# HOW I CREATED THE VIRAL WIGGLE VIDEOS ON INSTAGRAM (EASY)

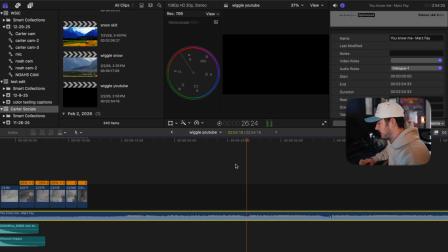She has this nice intro, and then she actually does kind of like the stutter before, so it drops here. And so I'm gonna mark this drop. You can also see it, it's pretty obvious. And then what I'm gonna do is I'm gonna mark every other kind of like tone change.
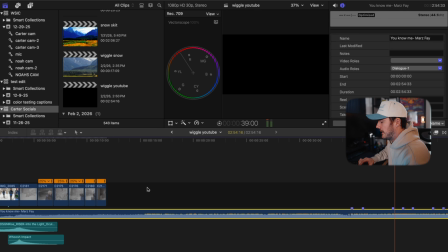Roughly this is where you're gonna kind of like have your change. I've actually edited a video to her song once before, and I actually really like it because it has kind of like, it's like dee dee dee dee, and it kind of like draws out, and you can kind of get a chance to like play the whole clip. So I do actually really like editing to this song.
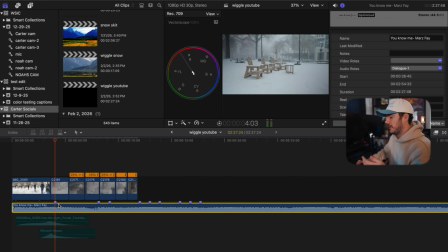I would have my video start here,
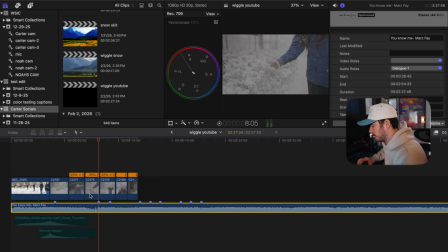and I'd probably show all of these clips just as they are, like in here, and then I'd just to give like a little like tease.
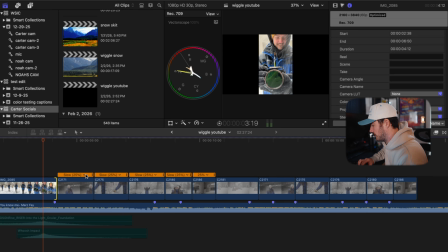So it's kind of like you're showing the intro. You'd probably show all these just so people are gonna get kind of like a taste of what's gonna happen.
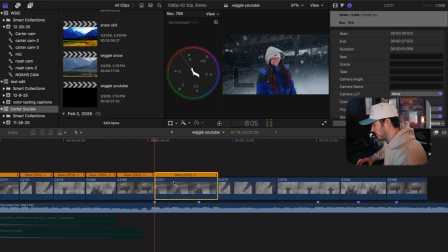We're gonna try to find the rhythm that matches with the vocals perfectly. So we're gonna actually go all the way down.
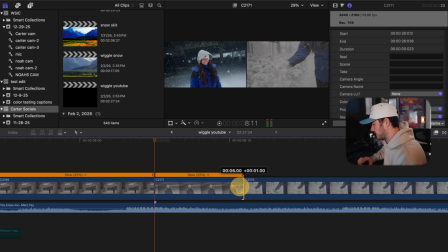So this is 6 frames. So let's honestly just test it out, right?
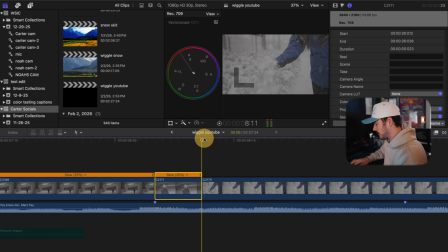So you're gonna have 6 frames, copy and paste.
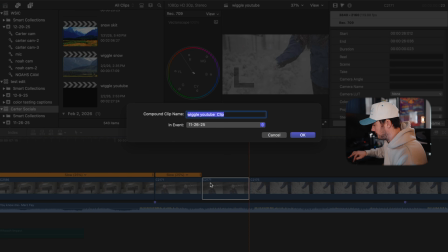This is I'm compounding the clip because in Final Cut Pro, you cannot reverse a retimed clip.
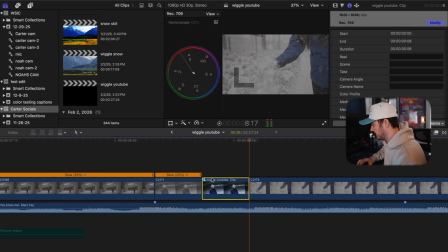I don't know why, I don't know if other programs are like that, but it is what it is. So then you reverse this clip. So now this is reversed. So you already saw it kind of go back and forth. You'd take both of these and just kind of copy and paste it a few times and see how it looks.
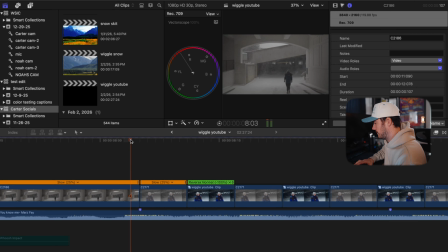That is pretty on point. It's maybe like a little fast.
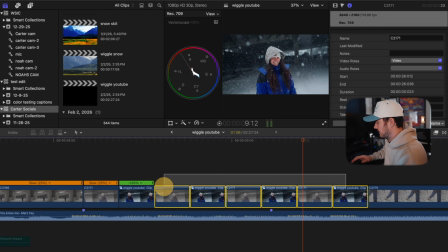You'll tell that when you're starting to change like literally like 1 frame, how different it can look. So I'll do 8 frames. A little slow. So see how it doesn't kind of like stick with that beat? It kind of falls off a little bit. It probably was either 6 or it may be 7.
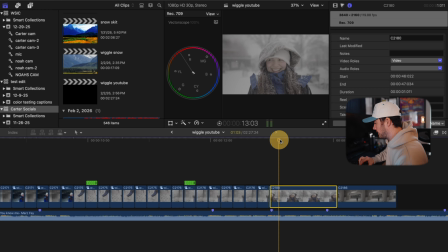We want to get the eye turning. Does it ever turn? So if you do like end up clipping too much, most editing programs have this, I don't even think it's called trim. I don't know. Maybe it is. I think it's called like slip or something. I don't know.
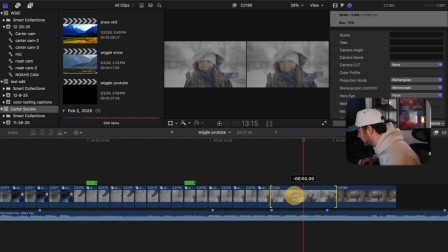But you can just slide the clip and look at these 2 frames and you want them to be different.
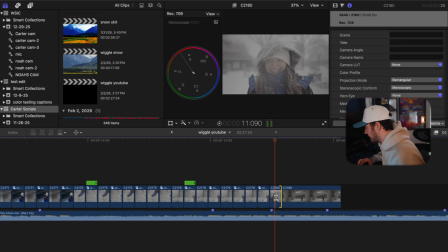This is exactly why you want movement. See how it's not doing anything, so you need to slide it over more to kind of find that movement.
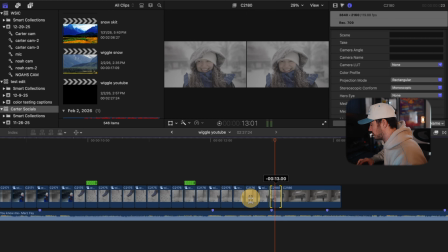So here, it's off to the side and then straight. That's probably as good as we're gonna get.
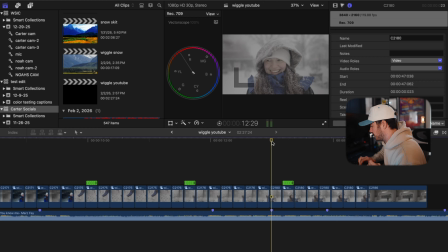And see, this is also like another reason why I'm not like too fond of like camera movement, because I'm getting this like pulsing forward and backward, which I wish I would have just stayed still and had her eyes moving. Because it's giving me like this weird nauseous look and I don't like it.
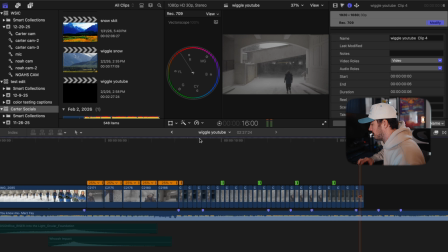So now we have a very like rough cut. We have everything kind of like wiggled so we can like edit it as we please now.
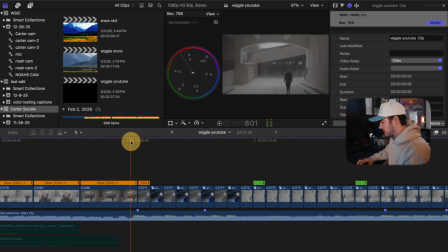Let's look at where the song changes.
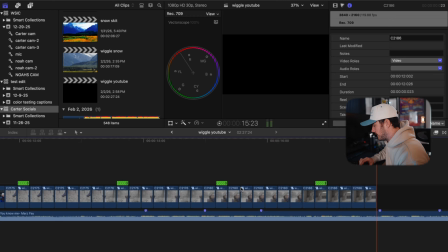So this is where I would want her whole kind of like, I would want this whole clip from here to play through so we can see it.
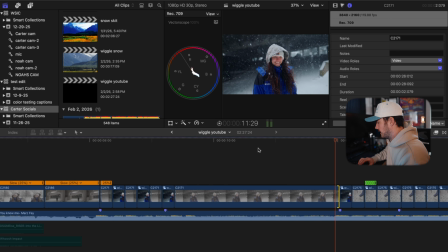See, I love that, I love that, I love that. And then we can just delete this.
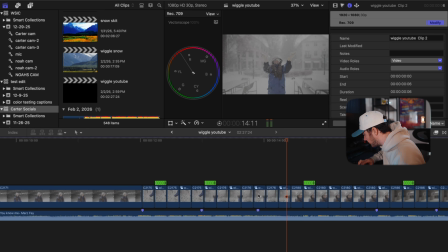So same thing here, I'd love to show this clip all the way through.
It says get high.
Let it cook, chat. As I've created more of these videos,
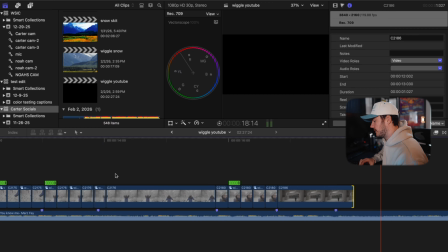I've started to kind of like let clips play out a little bit and don't like overdo kind of like the wiggle and like show your clip.
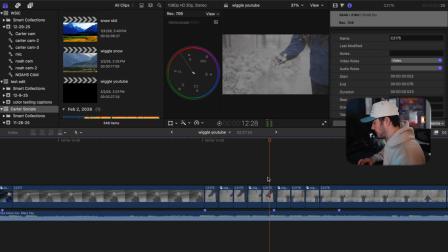I think it looks like really cool. Then when you're coloring your clips, all you really want to do is compound them. I put the colors from the other one on it and then I adjust them as so.
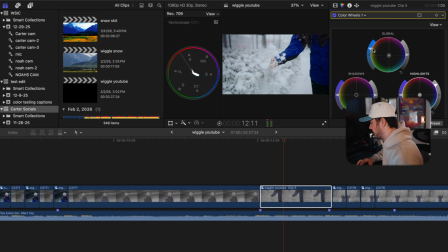I just like things really bright and poppy and Instagram-y brain rot.